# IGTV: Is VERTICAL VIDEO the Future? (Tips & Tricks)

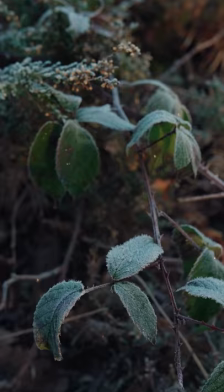(4:19)
This is actually really great as mobile phones have smaller screens, so you wanna keep your details to the minimum.
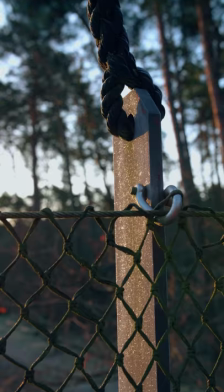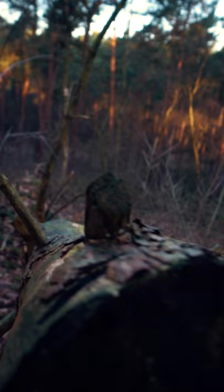...and then of course is the enormous height or depth that you're getting. And if you look around when filming, try to think about height and...
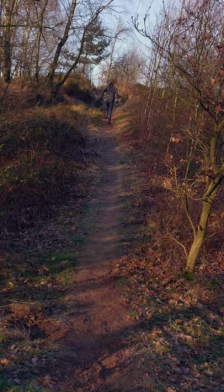(4:46)
...how you can let it be part of your scene. It could give space to trees, the sky, gates and doors, stairs or any other scenery that is big in height.
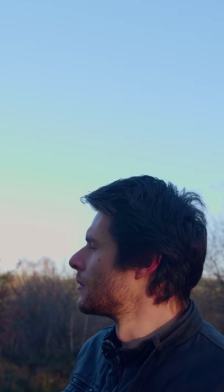(4:55)
You could also arrange your objects, change your camera position to make use of the vertical space...
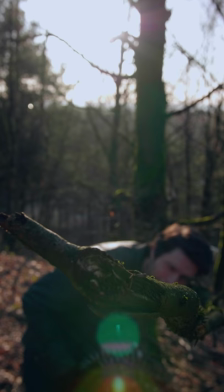(5:00)
...or just leave it empty. A big open space of thought or great achievements.
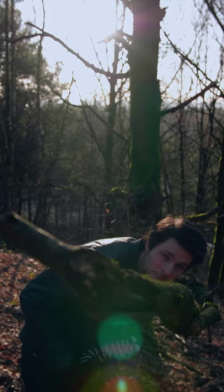(5:04)
The creative ideas are endless and it is exciting to think different than we usually do. And it becomes even more exciting when you get creative with split screens, but also match your two videos with each other. And it's even possible to vlog vertical, how cool is that? Thank you guys so much for watching, thank you Videoblog for sponsoring us today. If you like this, thumbs up! But most importantly... ...stay creative!
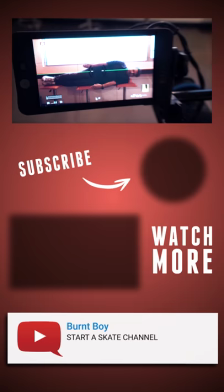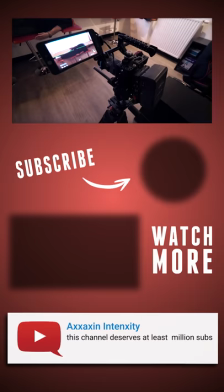(5:33) Yannick! I don't think this is how it works. I think we have to flip the camera, not yourself. Are you sure? I'm pretty sure about this.